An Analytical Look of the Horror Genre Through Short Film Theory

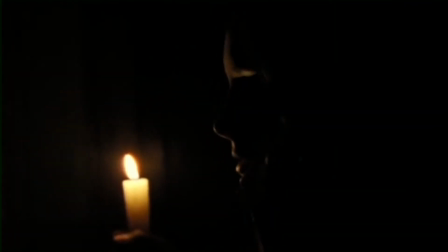(4:08)
To know the protagonist doesn't have much control in this new location and that she has a fear of the dark basement puts a new light onto how she is feeling, being nearly by herself, and why she becomes hesitant to enter the basement.
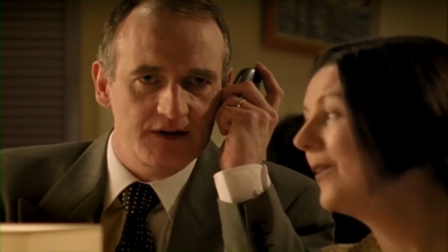(4:23)
So, when we hear her continue to count beyond the 10th step,
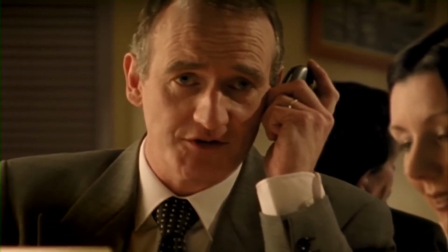(4:27)
we understand, or have a lack of understanding, on how it's possible, driving towards the uncanny.
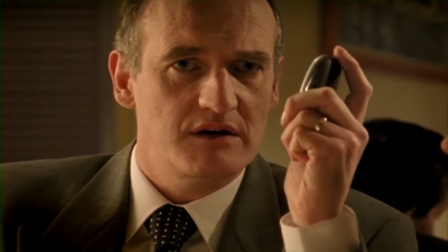(4:33) 12, 13, 14.
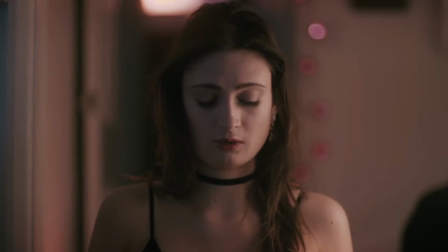(4:39)
With Nightmares, focus on Raskin's theory with the use of the character and object parameter.
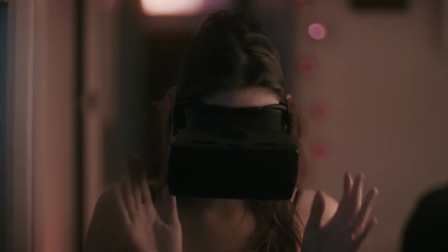(4:44)
The sole focus of the short film is having the protagonist interact with the AR headset.
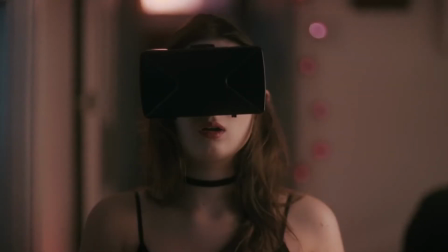(4:49)
The object itself is the driving force, with slight changes happening every time it is used, slowly altering the surrounding environment.
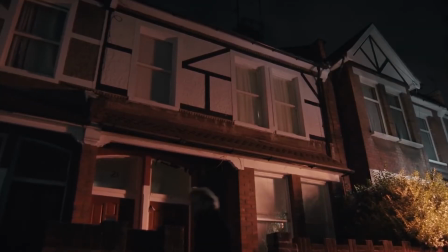(4:57)
The causality and choice parameter is also in play,
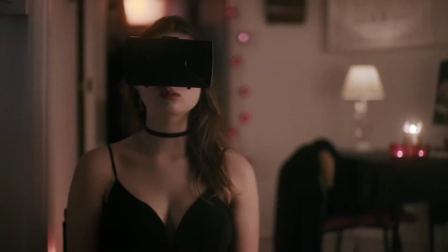(5:00)
as although the main protagonist seems to go against her will in choosing to continue with the use of the AR headset,
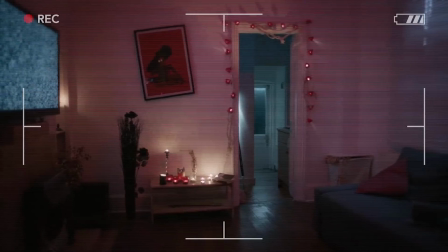(5:07)
it is in the character's curiosity, where we are shown choice.
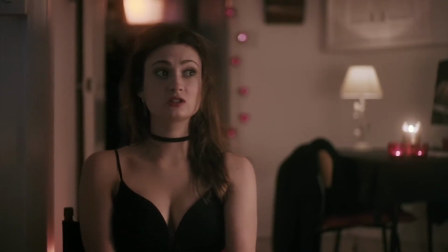(5:12)
We are shown that she is wearing the headset at the beginning, coupled with later dialogue that gives us her choice.
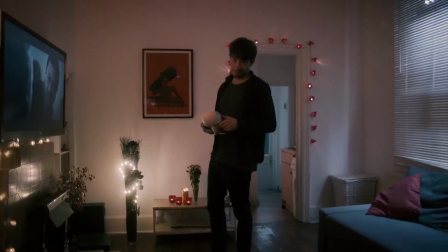(5:19)
This can feed us, the audience, into a similar experience, where although we are watching a known horror short film,
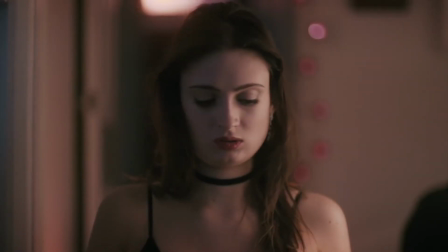(5:24)
we continue to watch the uncanny unfold, and it is our own choice to continue.
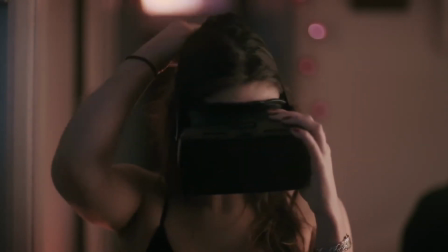(5:30) It's not real. It's only a game. It's only a game.
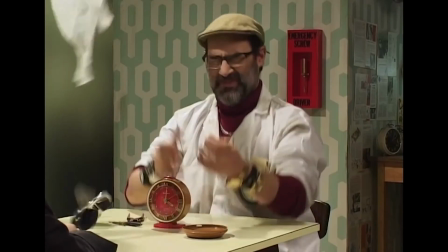(5:35)
As the horror genre continues to change, key fundamentals will rarely differ.
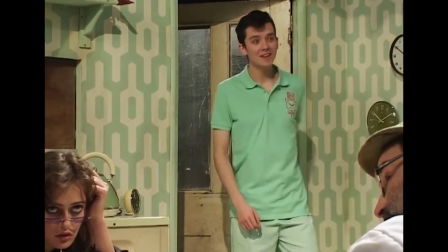(5:40)
Elements of Poe's unity of effect and Raskin's 5 parameters will continue to be seen in short
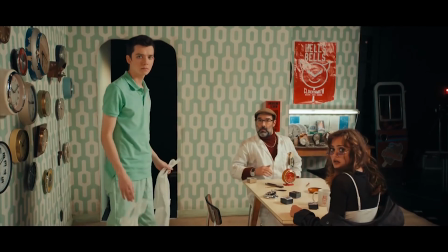(5:45)
fiction films to come to recreate a recreational terror for all to enjoy.
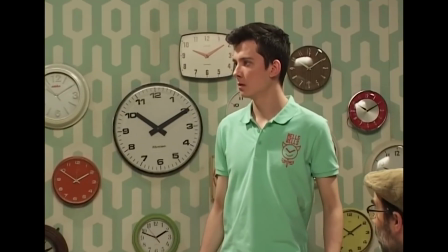(5:52)
As Royale discusses recreational terror, he uses what another theorist, Isabel Pindo,
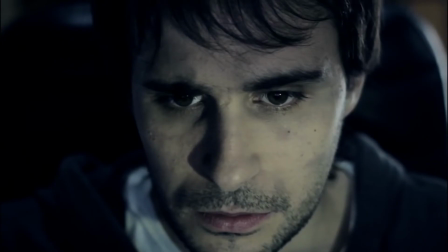(5:58)
describing it as the fan audience encounters the horror genre with the expectation of experiencing recreational terror,
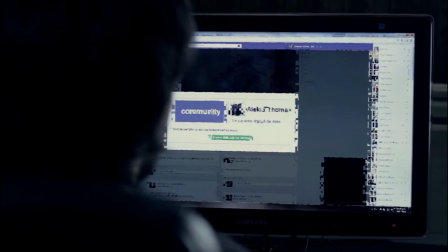(6:06)
a bounded experience of fear that includes elements of the uncanny.